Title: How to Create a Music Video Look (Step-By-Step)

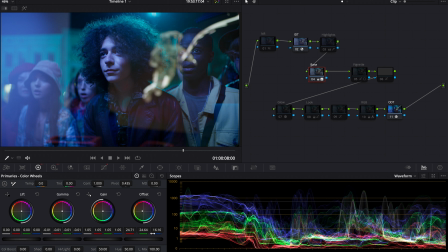And then finally, I used my offset to bring the blues towards the yellow and orange so that we can get more of a natural shadows and begin to really separate everything, because we do before and after. Everything is really sitting in the blue zone. And there we go.
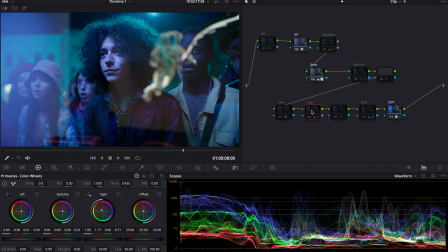Then the next thing I did was I went into my look adjustment and just started building out my look.
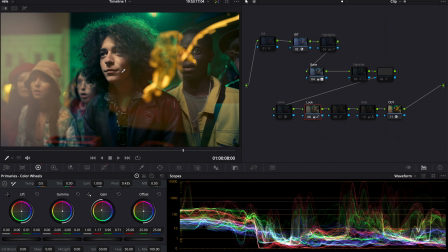As you can see, I went with a warmer look. I didn't necessarily go with the teal and orange look because I actually really do like how the greens are sitting. Then I created an HSL curve node where I shifted the skin tones a little bit to a little more natural
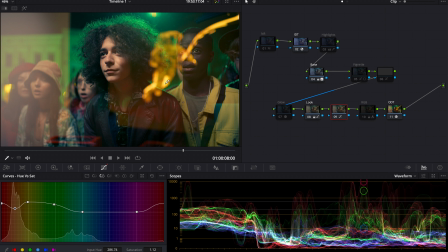and brought the saturation down in the yellow so that it wasn't going to be too blown out. Then I went into my RGB mixer and I really went unapologetic with the magenta,
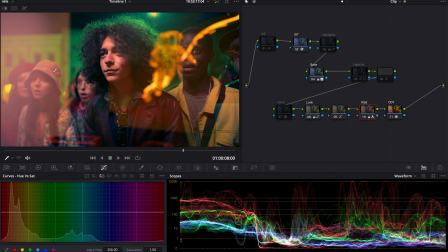because again, this is a music video, you're sort of allowed to really go hard. Then for the adjustments, I created a vignette to really pop him out.
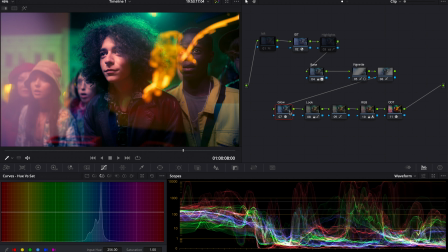Then I created my glow, made all the adjustments there. There's still a little bit of magenta, leaning more towards purple, but I actually really liked that change. Then I did my noise reduction,
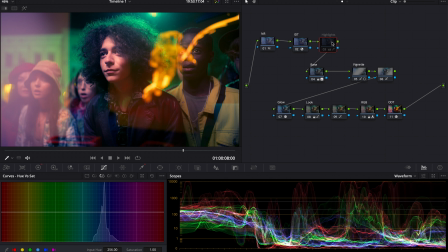but then I realized that I needed to adjust my highlights a little bit, especially for his skin.
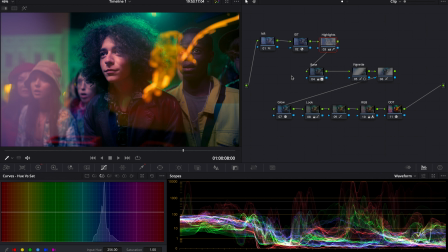So yeah, that's how I grade a music video. So let's roll the full clip.
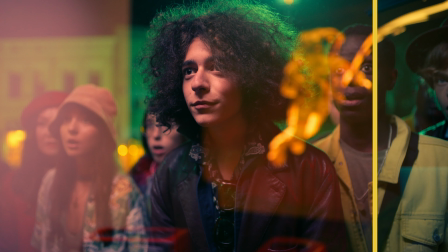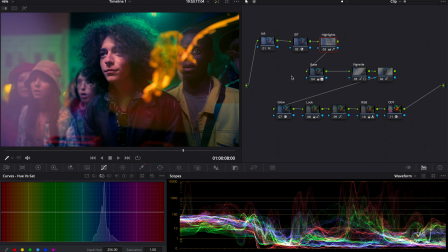So yeah, overall, I'm really happy with this one. I hope you guys enjoyed it as well. I found it to be a lot of fun to really build this music video look with you guys. And please leave a like and subscribe and follow for more content. See you around.